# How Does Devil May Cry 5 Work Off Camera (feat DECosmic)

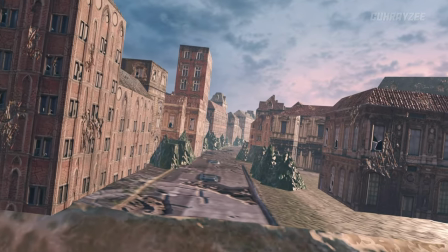Flying up closer does make it look a lot funnier.
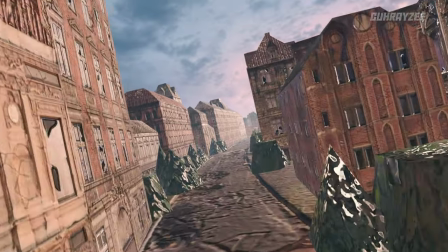Green pyramids, flat cars, cardboard box houses, doesn't really make you fear the end of the world, but from afar it does the job.
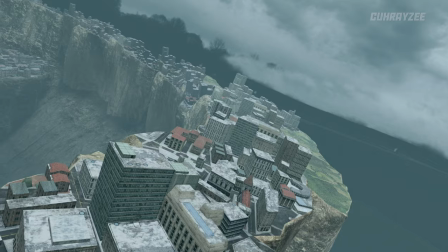Over here, let's take a look at the 11th mission, with the gigantic Klyphoth in the middle of it, where the level designers scattered the same low polygon city ruins along the edges.
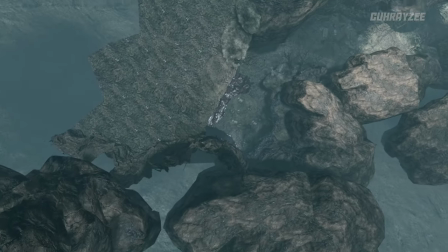Fun fact, these assets spread so far that the area where the actual gameplay takes place accounts for about 5% of the overall space.
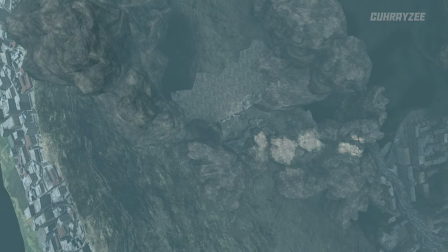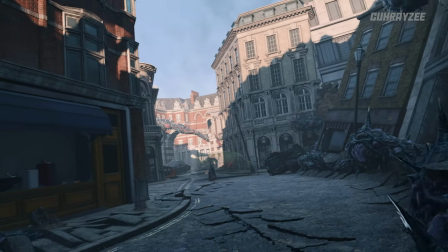Okay, getting a little bit ahead of myself here, let's go back to some of the first locations you visit.
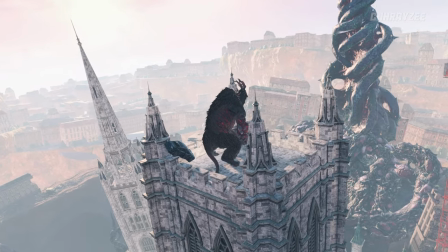You can see this later in game if you pay attention, but Goliath appears atop the tower the moment the game loads the last third of the level.
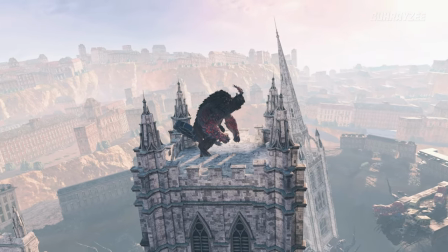He sits still, patiently, waiting for the start of his cutscene with Nero, and as you come closer to his location, he starts moving.
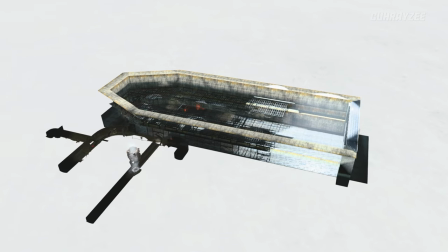Mission 5 takes place in a tunnel connected to an industrial shipyard.
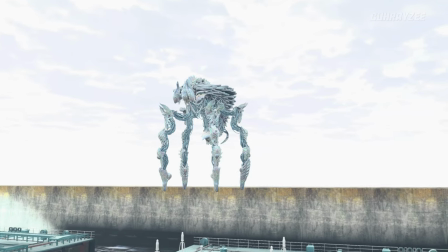When V passes the first arena, a static model of the Gilgamesh boss will spawn in the area above.
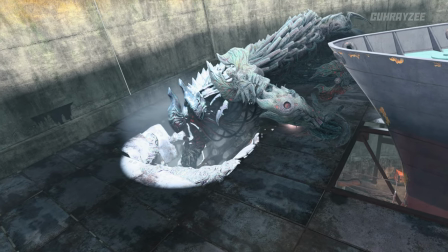Then the monster will teleport to the place where it's scripted to stick its legs through the floor.
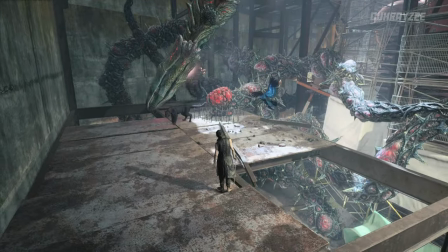From below, we can only make out the limbs, but the full model is present above and even has a unique animation that we're never able to see any other time.
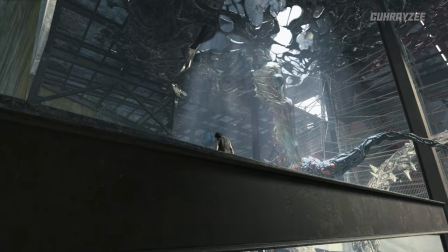When it's done attacking, it takes out its leg and freezes until the next time.
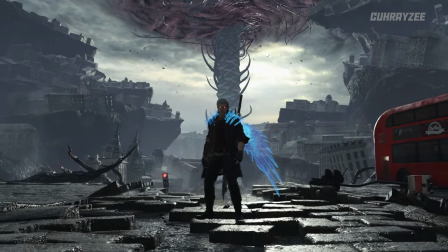In Mission 7, after exiting the subway, you see another Klyphoth root rising from the destroyed Redgrave City, surrounded by a flock of Pyrobats.
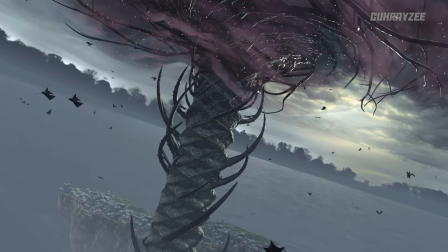Their animation framerate is reduced in order to not tax your CPU.
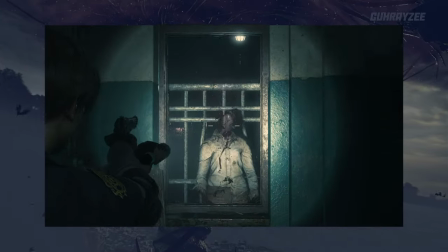This trick is common in modern games and can also be seen in Resident Evil 2 Remake, where zombies closer to the player are animated more smoothly than those far away.
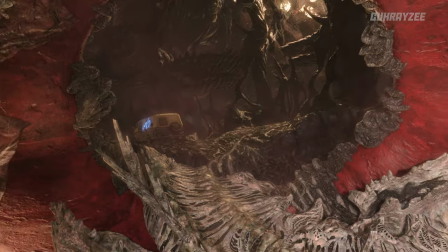Throughout the game, our heroes return to the Klyphoth tree repeatedly.
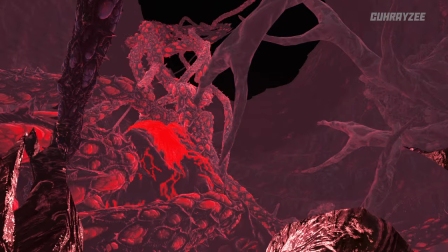While you may get tired of the fleshy roots inside it, the environmental artists deserve credit for creating a convincing blood circulation system.
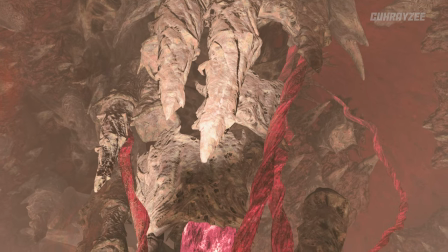In missions 14 and 15, these bloody tunnels aren't just coming from nowhere, but instead from a kind of heart covered in icy thorns.
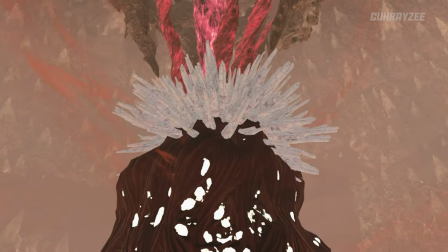If you've played the game, you may think this is the ice prison of King Cerberus, but the boss arena actually looks completely different.
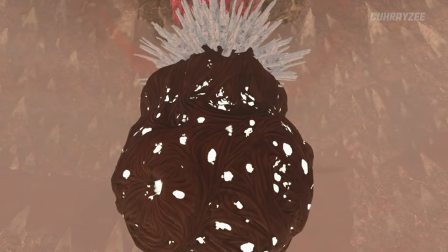You can't see this massive organ in any mission besides these two either. Here's another interesting thing.
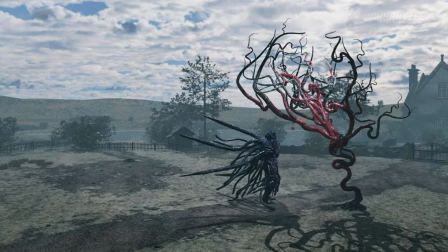During the final battle against Urizen, the villain claims everything around him and Dante is just an illusion, woven by the Klyphoth fruit.
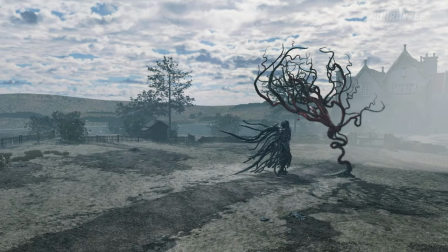In fact, this isn't too far from the truth, where level designers had to employ some trickery themselves to create a level that collapses into broken glass.
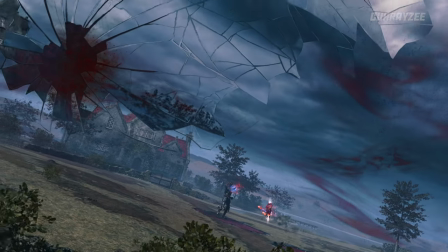The ceiling effect is simple enough.
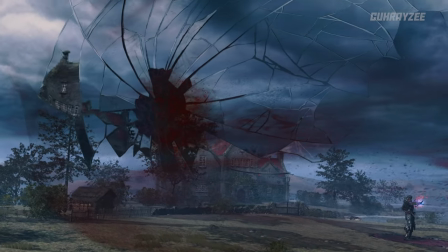The boss fight takes place in the middle of an invisible globe, with its inner side covered in the cracked glass texture and animated streams of blood.
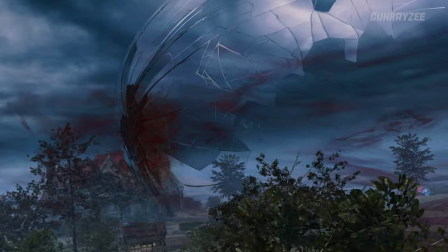Outside the sphere, the space is fully modeled, but only as much as necessary. The house is empty inside and the fields are of course low in detail.
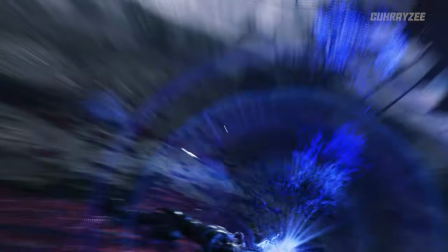It all comes together for a climactic stage to set the battle in. The most impressive work that Capcom laid behind the scenes however is definitely on the cutscenes for the game.
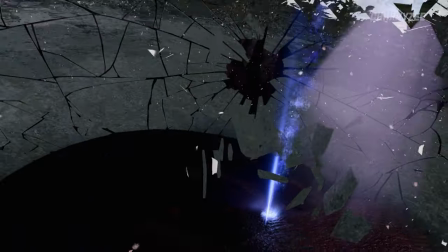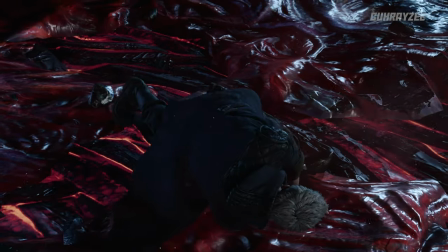The game uses a simple trick for the cutscenes.
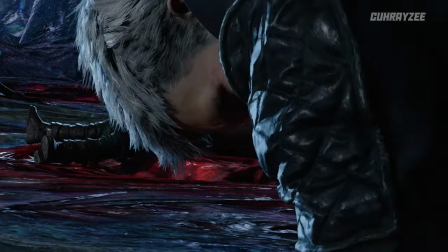Every time the camera angle changes, the lighting, the characters, and objects all around are set in the right position for the shot.
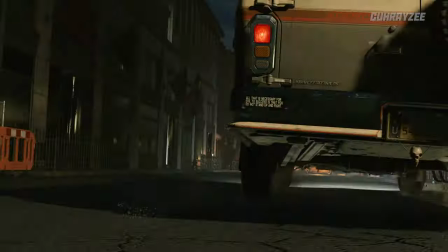The opening credits after the prologue are a prime example of this.
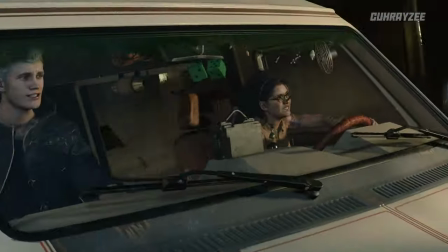Developers create an impression that Niko's van is driven several kilometers through the city while crushing crowds of enemies,
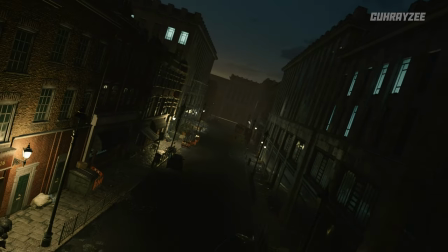but in fact the car moves several times along the same street, constantly teleporting to the beginning of the road.
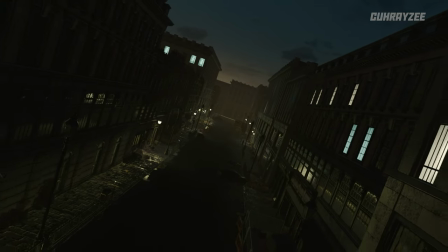Several cameras placed along the path create the illusion of continuous movement, while in fact there is none.
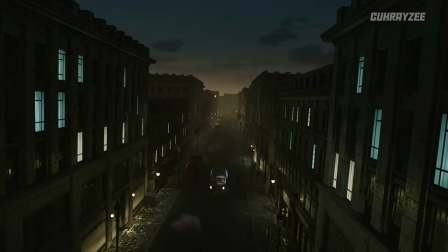When there is a need to set an action moment, a couple of demons simply appear on the same segment of the path to be effectively
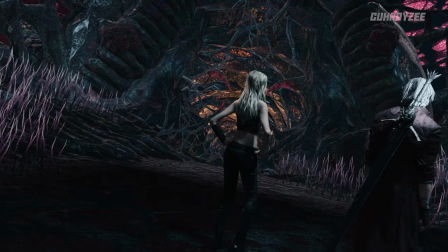killed. The same technique works if there is a need to show characters walking somewhere in the same direction.
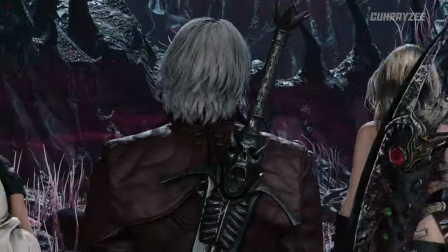Heroes are teleported back and forth while a well-chosen framing of the shot hides them actually stomping in one place.
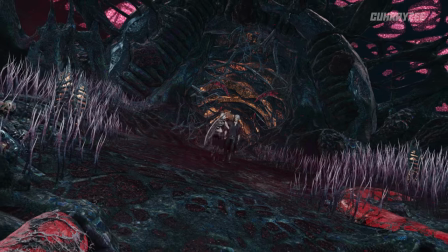That's an example of how the scenes in Clifoth from the 10th mission are built. This approach optimizes the game, preventing it from biting into your hardware so violently.
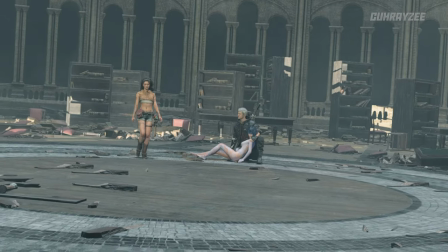Another optimization technique is to make characters' faces disappear when they're not in view of the camera.